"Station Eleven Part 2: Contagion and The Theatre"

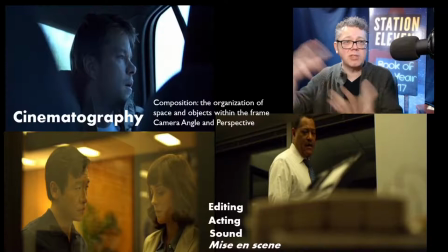Now they can build rigs for shooting scenes in cars where they just take the front seats out completely, put the camera rig in place, and you have a conversation in the back seat of a car that has no seats in front. You have no seats blocking any part of the view, but the seats are in the way as that note of cinema verite.
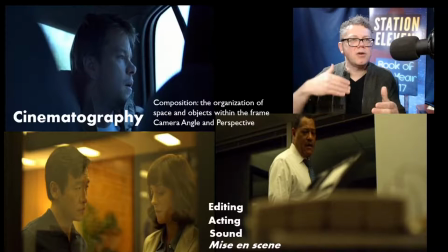Same thing with the conversation between Marianne Cotelard and her contact, seen through glass. Seen as though we're in the next office over, as though we just happen to be passing by and now we're like listening in on this conversation.
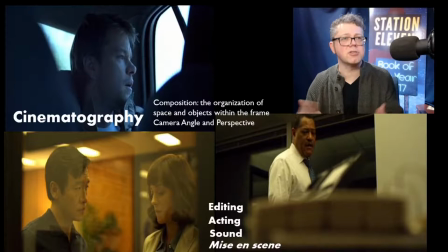A shot of Lawrence Fishburne, his character, talking to his fiancée, and there's this printer in the foreground. And stacks of paper and whatnot, and the camera is just behind those.
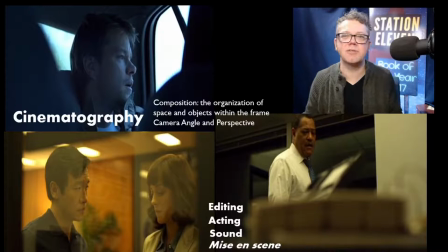Again, it's like we're listening in, we're looking in from the side and checking out what's going on. Cinematography in this film is absolutely fantastic, and I'm not talking about that in a sort of like, wasn't it pretty kind of way,
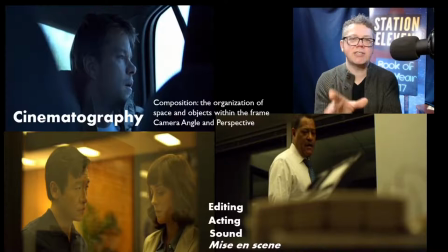but rather in a wasn't the camera an amazing narrator in the way that it was constantly showing us the surfaces that people were touching,
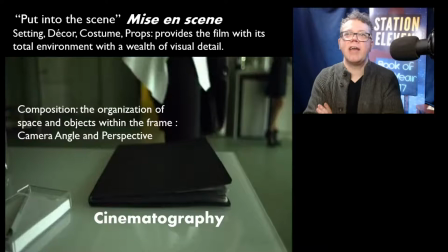right? The door, the doorknobs and whatnot. This movie makes doorknobs terrifying. Any surface that you would touch. And that brings us into, uh, into the, the next, uh, piece of cinema, cinematic language. Mise en scène. Again, that's a French term. It's used widely in film studies.
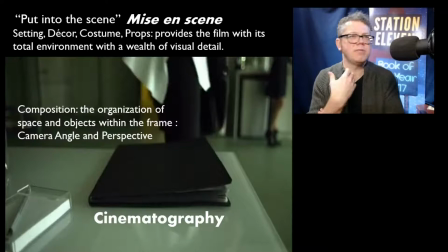And so rather than just reduce that to production design, I'm going to keep saying mise en scène. And you should practice saying it too, because then you'll find it easier to say, even if the first few times you stumble over it. And as I say, that translated directly just sort of means put into the scene.
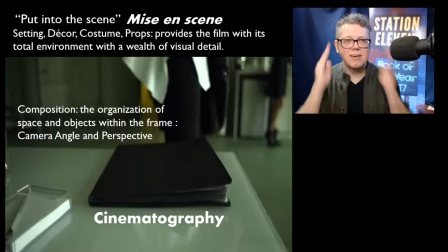Everything that gets put into the scene, the props, the costumes, it's the setting of the film, but it's also the lighting so cinematography and mise-en-scene there's a real blending and blurring of those and mise-en-scene provides the film with its total environment with a wealth of
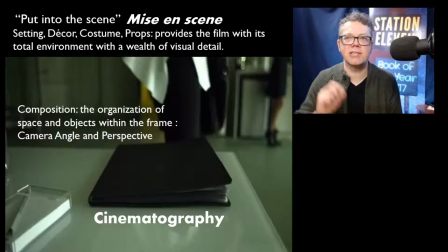visual detail but when we combine that with good cinematography we can tell the story without having to go look the virus is on the portfolio that she just put down on the table we will piece that together
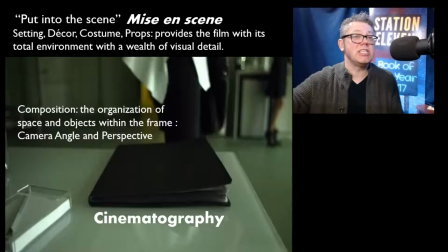you know we've got this model She's got her portfolio. She starts feeling sick. She puts the portfolio down. She leaves. She's dead in the next shot, thanks to the magic of editing. And cinematography and mise-en-scene have helped us get there because we get this very,
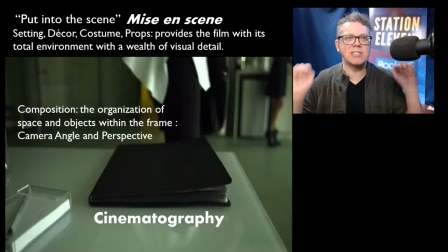very black portfolio on a very, very white table. That is not incidental. It is not accidental. That is a good production designer saying, okay, we need this to stand out, but we don't want to telegraph it in a really garish way.
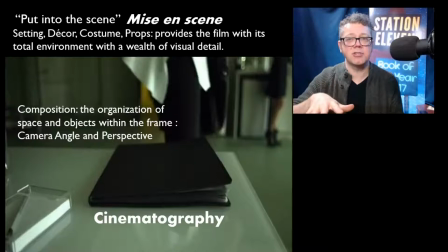And so everything about this shot has a sort of blend of these blacks and lighter colors, but the table is far lighter than the portfolio. And so our eye focuses on it. The camera gets us to look there by pointing us in that direction.
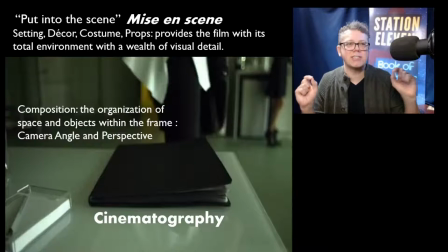And so again, mise-en-scene can be absolutely fantastic. You can have the greatest set design ever. And if you listen to audio commentaries for DVDs or Blu-rays, you will sometimes hear production designers complaining that the film didn't get their best work into
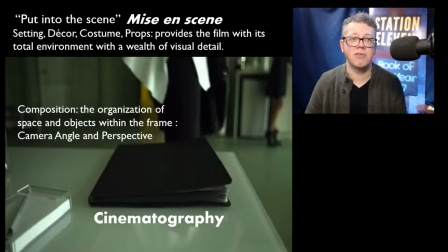a shot because maybe it wasn't relevant or maybe they didn't have a very good cinematographer.
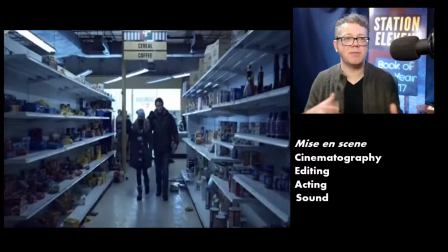Put these things all together and you get moments like Matt Damon as Mitch Emhoff coming into this supermarket with his daughter. And we've got mise-en-scene.